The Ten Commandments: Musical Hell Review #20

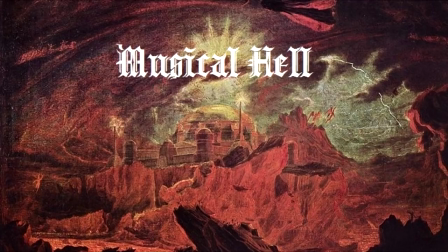Greetings, mortals. Welcome to another session of the Infernal Court in Musical Hell. I'm Diva, your judge, jury, executioner, and sweet Lucifer, here we go again.
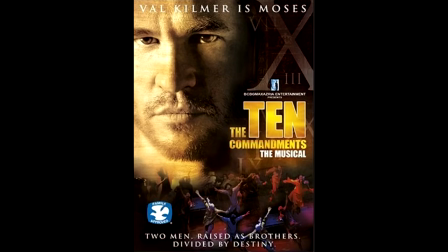Another religion-themed musical. How do these things keep ending up on my case list?
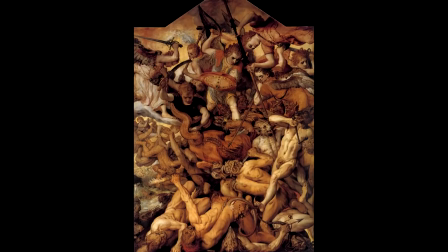I swear the other side is doing this to me on purpose. You get a little drunk, participate in one lousy rebellion, and you never hear the end of it.
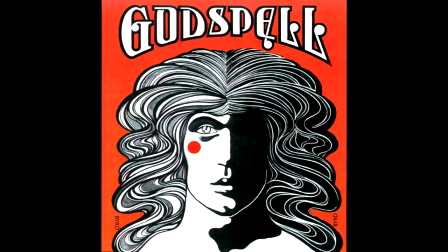It's not like all musicals with religious themes are bad. Some of them can be moving, provocative, even just entertaining.
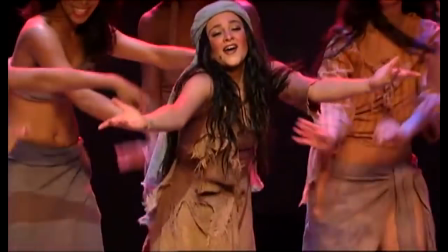In fact, this 2004 stage production based on a French musical by Elie Choraqui not only shares source material with one of the better examples of the breed, it shares the same star as well.
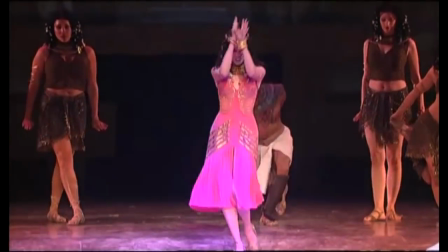So, what separates the wheat from the chaff, to borrow a phrase from the opposition's playbook?
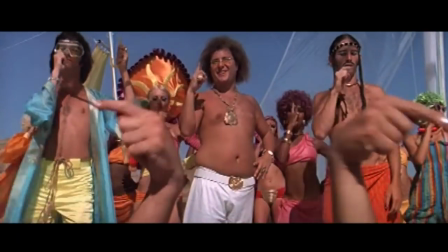I think it has something to do with the fact that the better musicals are not afraid to be, well, a little irreverent.
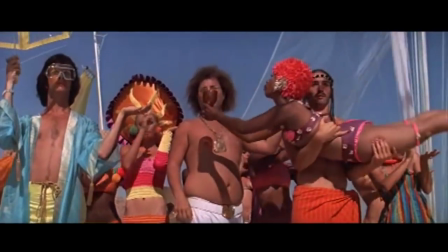Even when the overall approach is serious, there's always some lighter moments to offset the portentous events.
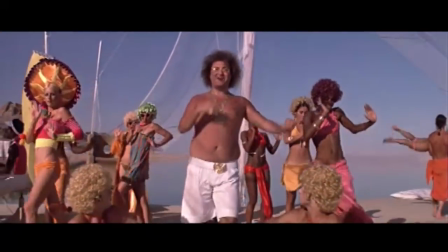Jesus Christ Superstar has Herod's Song, Prince of Egypt has the Court Magicians, and so forth.
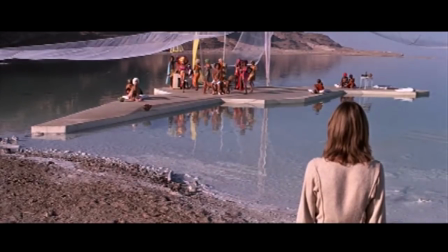They're not afraid to have a little fun because they're not intimidated by the weight of the subject.
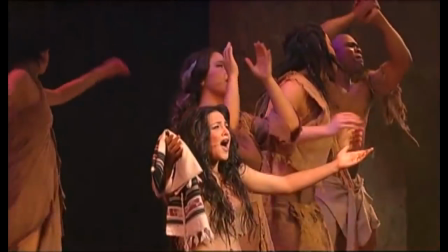In contrast, The Ten Commandments is so determined to be a serious epic musical about serious epic events that it barely cracks a smile,
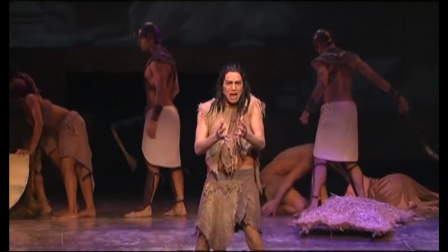for fear of not being taken seriously. Which just encourages someone like me to come and rip it apart.
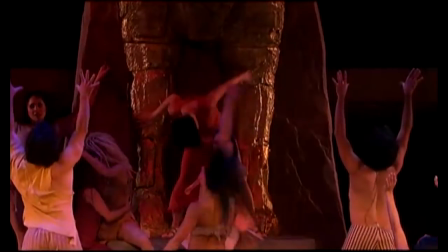So let's examine the case of The Ten Commandments. Accompanied by some cheap video effects...
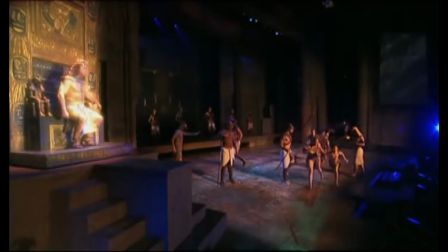Yeah, I know, I shouldn't talk. We get the Exodus for Dummies opening.
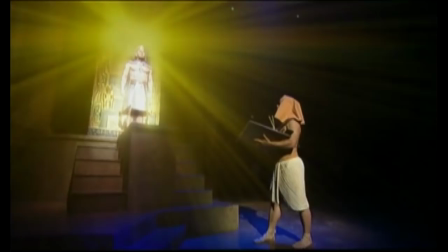The Israelite people are in Egypt, they're enslaved and oppressed, and the Pharaoh Seti is a bit worried by their tendency to breed like rabbits.
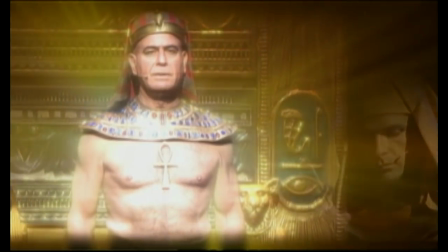To this threat I will not turn a blind eye. The newborn son of each Hebrew family must die.
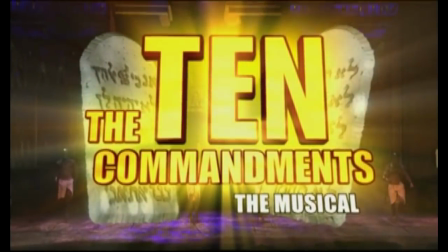Die.
Oh, this must be the Seti Mega Remix version. The bad post-production effects are sin number one.
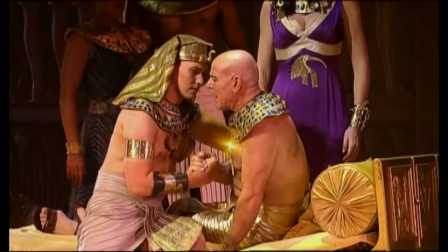Look, this is a recording of a live stage performance. It's okay to show the production as is.
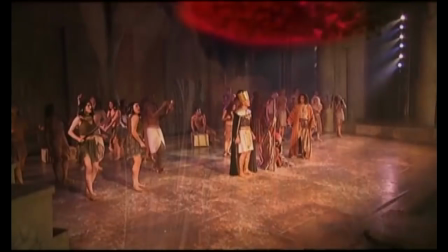There's no need to dress it up with fancy effects afterwards. Especially when the fancy effects are as badly rendered as these are.
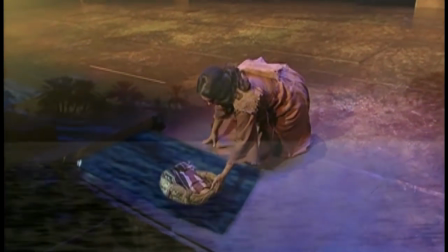Putting a patch of CGI water on the stage isn't going to convince people we're suddenly on the banks of the mighty Nile.
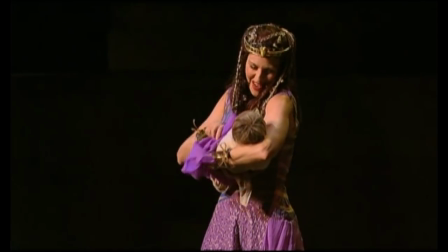On the contrary, it interferes with the suspension of disbelief which would allow our imaginations to supply what the limitations of the stage cannot.
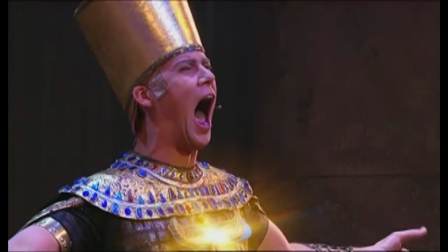In particular, Seti, and for a short while his son Ramses, has this aura added around him that's very distracting.
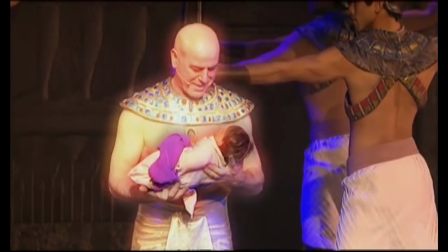Not to mention contradictory to the story's purpose.
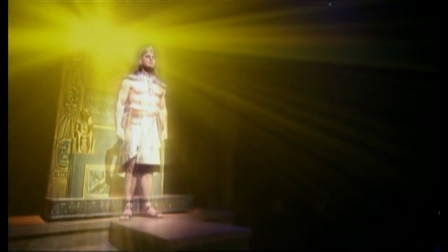Sure, the Egyptians thought their kings were gods, but the whole point of Exodus is that they're not gods and can't handle it when the real deal comes calling.
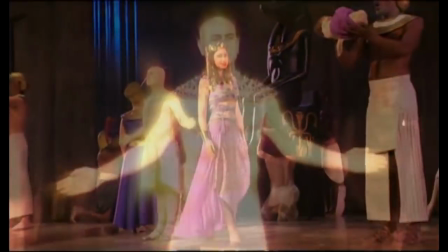Also, why you would give this saintly glow to a guy who tells his soldiers to throw babies into the river is beyond me.
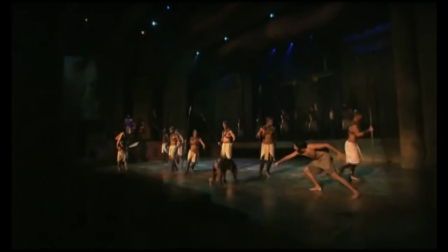Yeah, about that. The opening showing the slaughter of the Israelites' children, aka sin number two.
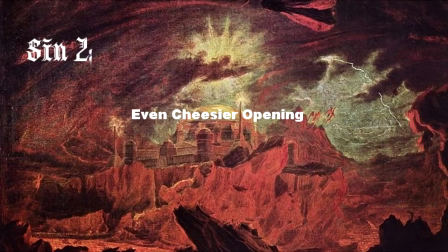I was sorely tempted to make this scene a saving grace because it's worth watching as a treasure trove of unintentional humor.
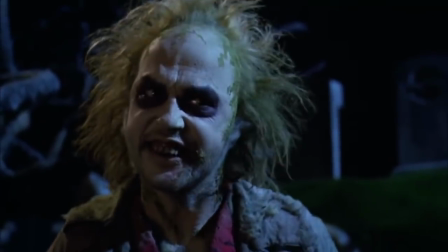And it keeps getting funnier every single time I see it!
But as a serious depiction of the Hebrews' plight, it fails utterly.
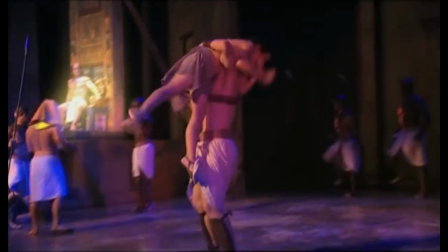Let's begin with the music selection for this scene of horrific violence and despair.
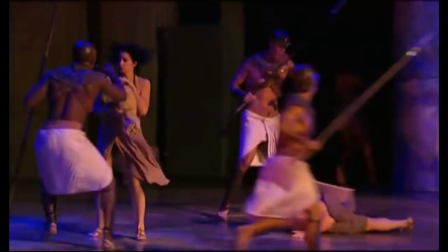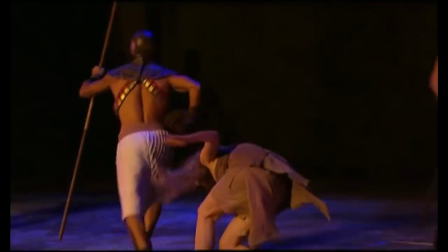Nothing says genocide like a funky R&B riff.
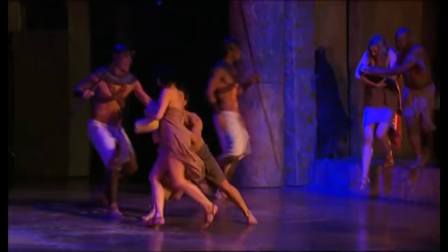The histrionic pantomime has the wrong effect, and it's made worse by how they handle the fake baby props like they're passing around a football.
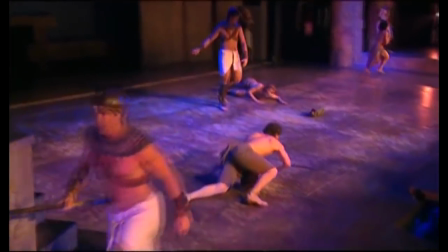She's at the 35, fumble at the 30-yard line by Rivka. Dejdi picks it up, but he gets a knife at the throat and the babe is loose and it's picked up by Elohim.
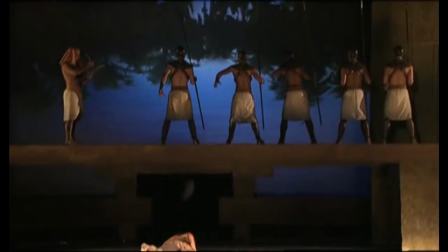He could go all the way! As the Egyptians chuck the Betsy Wetsies into the Nile,
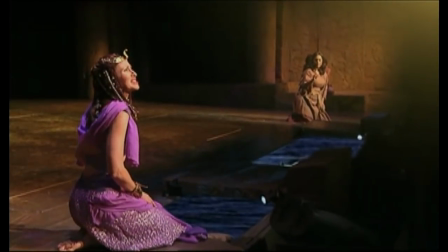Moses' mother Jochebed puts her child in a basket and floats him downstage right to the waiting arms of the princess Bithia.
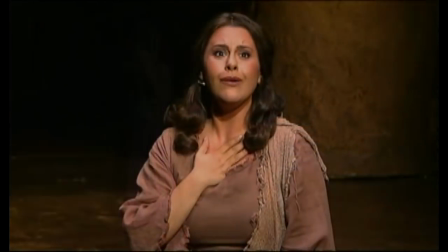The two women sing a touching duet accompanied by the ancient sounds of a soft rock drum kit.
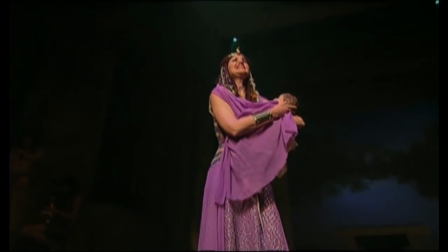I need it now.